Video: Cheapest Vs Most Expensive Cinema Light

Welcome to the Crimson Engine. My name is 𝙍𝙁𝙄𝙄𝙀. Last video I talked about the differences between very cheap gear on one hand and very expensive gear on the other. So in this video I thought I would put my money where my mouth is and actually compare two different lights. In this instance, it is the cheapest light I own and the most expensive light I own. I'm going to test them for performance, clarity, versatility, and see if you really are getting that much more for your money. The two lights in question are the Hudson Spyder Mozzie. This is a 200 watt LED array. It is bicolor. It is very configurable into lots of different settings. You can use it raw like this, just with the individual LEDs, or you can bounce it into an umbrella, push it through any other kind of infiltration. It has enough power to do that. This is the power supply. I've got it running off a V-mount battery.
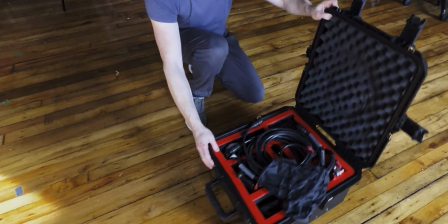(1:00)
The light folds up into this cool little bundle, and the whole thing comes in this Pelican case. The cheapest light I own is this. This is the Amaran 60D daylight. It's by Aperture. You can plug it straight into a V-mount battery. There's even a mounting port on it. It's only 60 watts. It's extremely light and versatile and carryable. It does have a cool built-in Bowens mount.
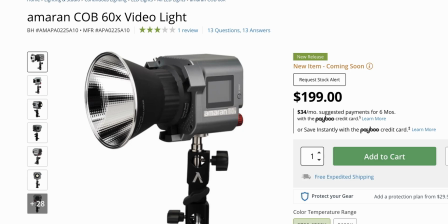(1:22)
Comes in this cool little carrying case. It's also available in this flavor, which is bicolor. So how are these two lights, which are, $120 and $4,000, going to compare in the real world?
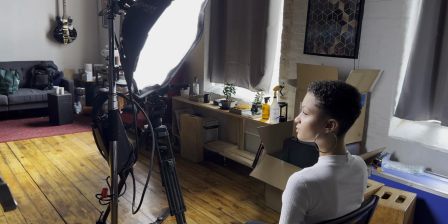(1:35)
Let's find out. First thing I did was put the Hudson Spyder Redback in its little softbox and point it straight at my subject.
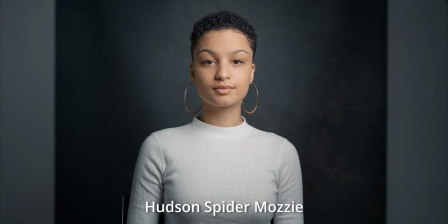(1:43)
And I got this very beautiful portrait style lighting.
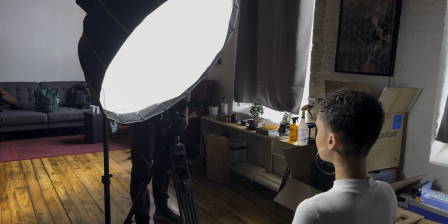(1:49)
To compare, I put the Aperture in a similar size softbox, pointed it straight at the subject,
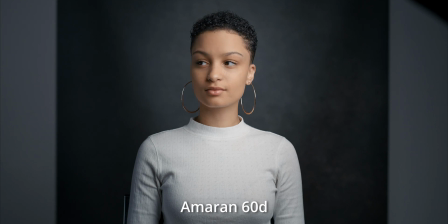(1:56)
45 degrees above and 45 degrees to the side, and got something pretty similar.
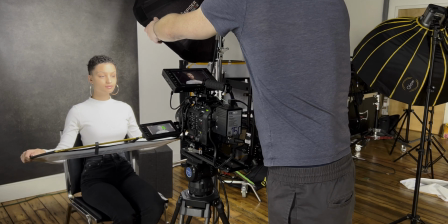(2:04)
The next thing I did was move the camera in, but the same lens, keep the light where it was, and add a below bounce,
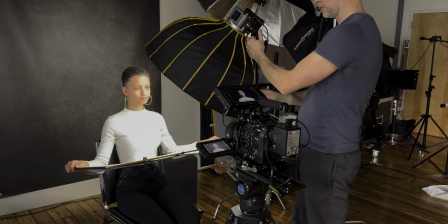(2:10)
so an under bounce that the actress was holding, and I did the same on the Aperture light.
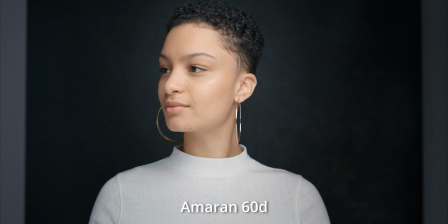(2:16)
And you can see something pretty similar, but if you put them side by side,
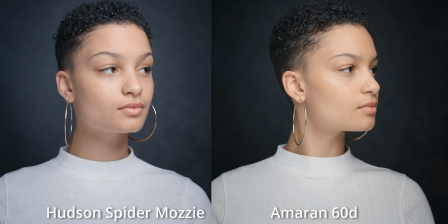(2:21)
the Hudson Spyder has a lot more dimension to it, meaning there's more variation in the tones.
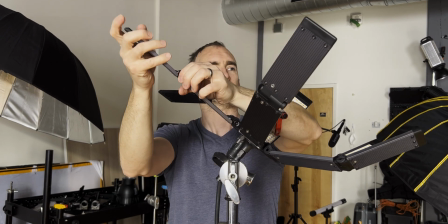(2:27)
I have to say it's not very often you'd use such a small source to illuminate a subject, so now I converted the
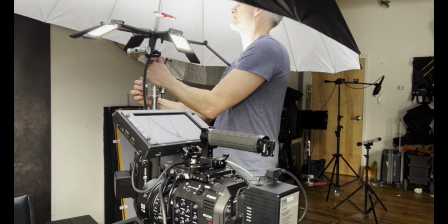(2:34)
Redback into its bounce position and put a 7-foot white umbrella above the talent,
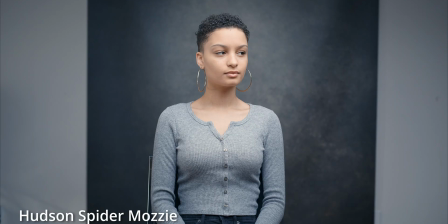(2:41)
off to the side a little bit, and you can see you get this still a great close-up, illuminates the whole body, but it's a lot easier to shoot around because you could really almost shoot 360 with this kind of lighting.
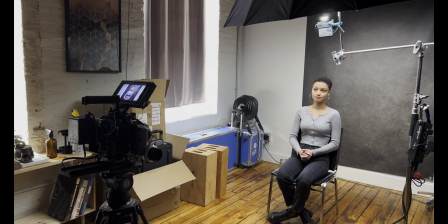(2:52)
I did the same thing with the Aperture, though because it sits off to the side, it doesn't give quite the same illumination.
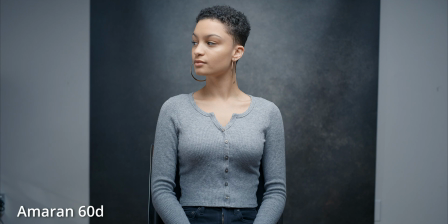(2:59)
You can see it's not as forward as the Spyder, but still pretty great.
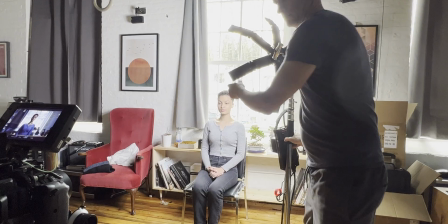(3:04)
So the next thing I wanted to see was how I could use the Redback raw,
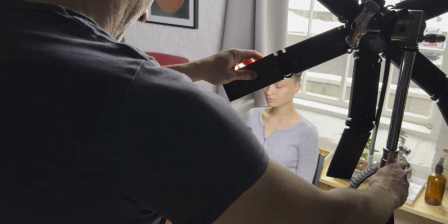(3:12)
meaning just without any filtration on it,
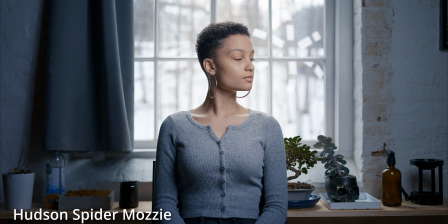(3:15)
to enable to match the levels of the talent with the outside bright snow-covered landscape.
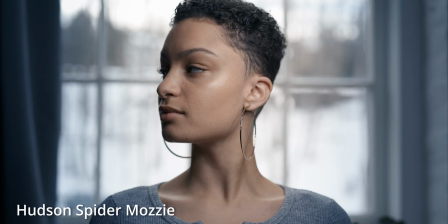(3:22)
And you see here, even at, I think it was 50 or 60% power, it had no trouble at all matching levels outside.
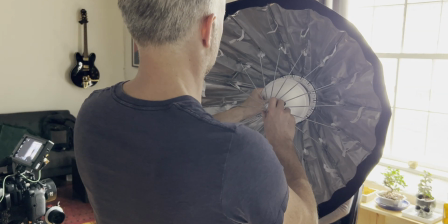(3:30)
When I tried to do this with the Aperture light, I had to still use a softbox, or else it would have been much too harsh.
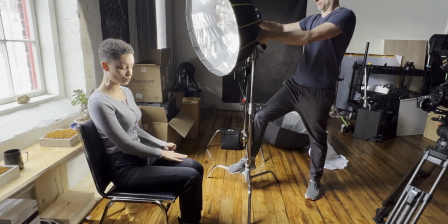(3:38)
It would have been too small and not given the same light.
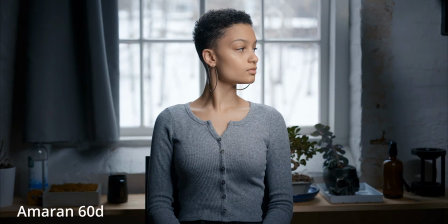(3:41)
But you see, I had to focus it right in and turn it up all the way and actually get the light much closer to the subject.
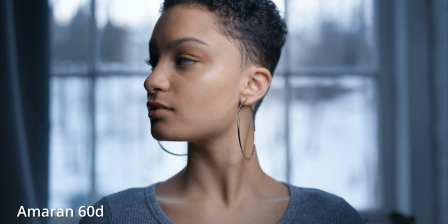(3:49)
It's not that it can't be done, it's just that you need to use it in such a way as you can get the light closer, and that's going to limit your blocking choices.
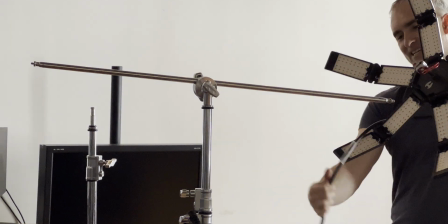(3:58)
The next thing I wanted to try was using the film like you would on set as part of a scene to illuminate someone talking to someone else.
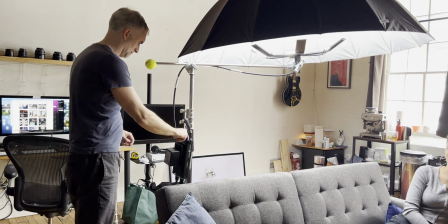(4:05)
So we pulled the couch out to the middle of the room, bounced the Redback into the 6-foot wide umbrella on a boom arm,
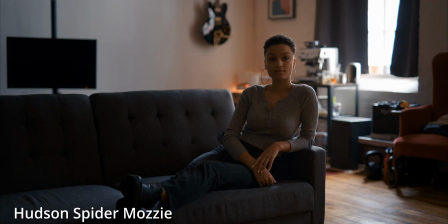(4:12)
and you can see that's the natural lighting. And then this is with the light turned on.
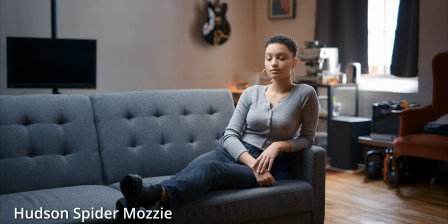(4:18)
But because of the boom arm, I'm able to get quite a wide shot.
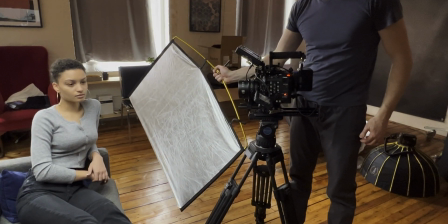(4:21)
And as I go into my close-up, I added a little bit of bounce in the bottom right-hand corner,
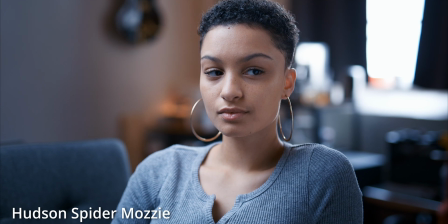(4:28)
and you're able to get what I think is a pretty cinematic image.
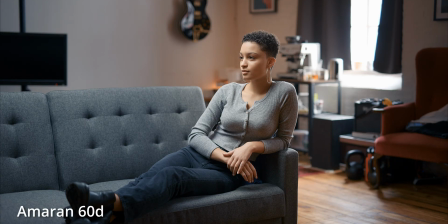(4:32)
Comparing that with the Aperture light into the same umbrella on the same boom arm, pretty similar outcome, maybe not as much punch, maybe not as much dimension, maybe a little different in the color temperature,
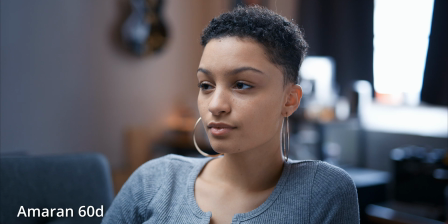(4:45)
but for what it's worth, also a very nice, very cinematic image. So what is different about the quality of light of these two fixtures? It's very clear that the Hudson Spyder Mozzie has a far higher build quality, far higher configurability. It is 4 times brighter. It is, all in all, a professional light through and through, whereas the aperture is much more of a prosumer fixture. But as we've seen, you can get the aperture to do sometimes 80 or 90% of the result of the Hudson Spyder Mozzie. So assuming that doesn't break in some unforeseen way, they're cheap enough that you could always bring along extras. What are you actually going to see on the model or the actor's face that is different between these two lights?
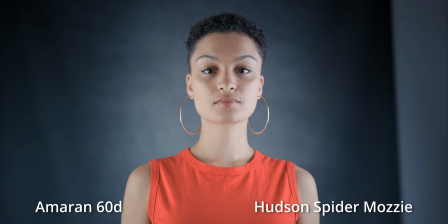(5:36)
Well, the real answer to this is fall off.
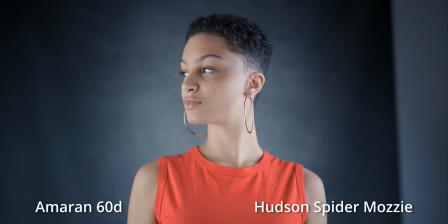(5:39)
When you have multiple points of light arrayed in this way, each hitting the subject at a slightly different strength,
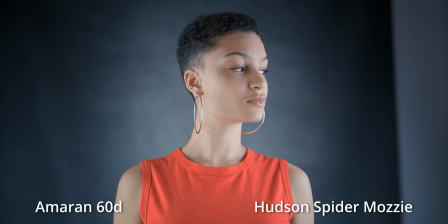(5:48)
you get a much more dimensional and complex fall off.
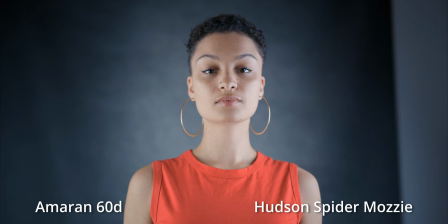(5:54)
That means from one side of the person's face in the bright spot to the other side of the person's face,
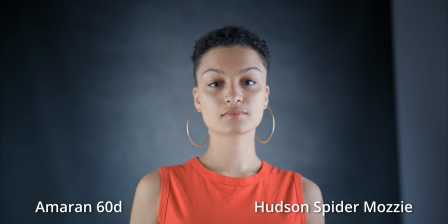(6:00)
or the tip of their nose, or this part here, you're going to see a change in the quality of light.
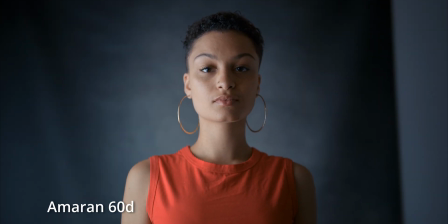(6:05)
There's going to be variation, and that makes the light look that much more natural.
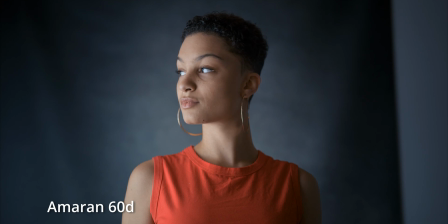(6:10)
Because the aperture is a monolight, it's all coming from a single source, even if you bounce it into the silver umbrella like we've done here,
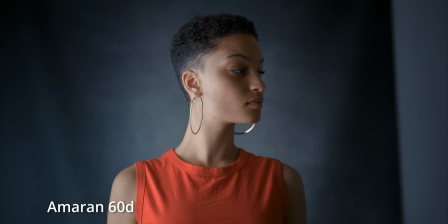(6:18)
you get a much more uniform fall off in the light. It's much more uniform and more standard.
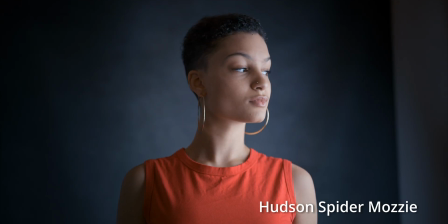(6:24)
Because of all the unique LEDs in the Hudson Spyder, you get much more play, you get much more dimension. The subject itself seems more three-dimensional. It seems to come off the screen.
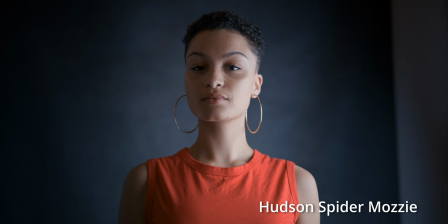(6:36)
And that's why these lights get used time and time again on big productions, and why they build them to such a high standard, and why they cost what they do. But really, the big message I wanted people to take away from this video isn't that the redback is that much better, or that the aperture can do almost as well for 1/25th the cost. It's that you shouldn't wait until you can afford lights like this to go out and shoot the movies that you want to shoot and tell the stories that you want to tell. With a little bit of ingenuity and a little bit of patience, you can get almost as good as much more expensive tools. This comes down to what my whole filmmaking philosophy is, and what really this channel is about. Ever since the C200 days, where I really relaunched this channel and started making all this content, because I discovered that even though I couldn't afford to hire or buy an Arri Alexa, I could get my hands on something that did 90% of what I needed it to do, not the whole scope of the technology, but what my individual projects needed. And as a result, I could start making film straight away. People make products for a market's needs. And we're lucky enough to live in a time when there are so many various lights and cameras and lenses out there. You just have to use what you can afford, what's within your means, and then make the most of its limitations, whatever they are. With this mindset, you can start telling your stories right now and start improving as a filmmaker, rather than dreaming about high-ticket items.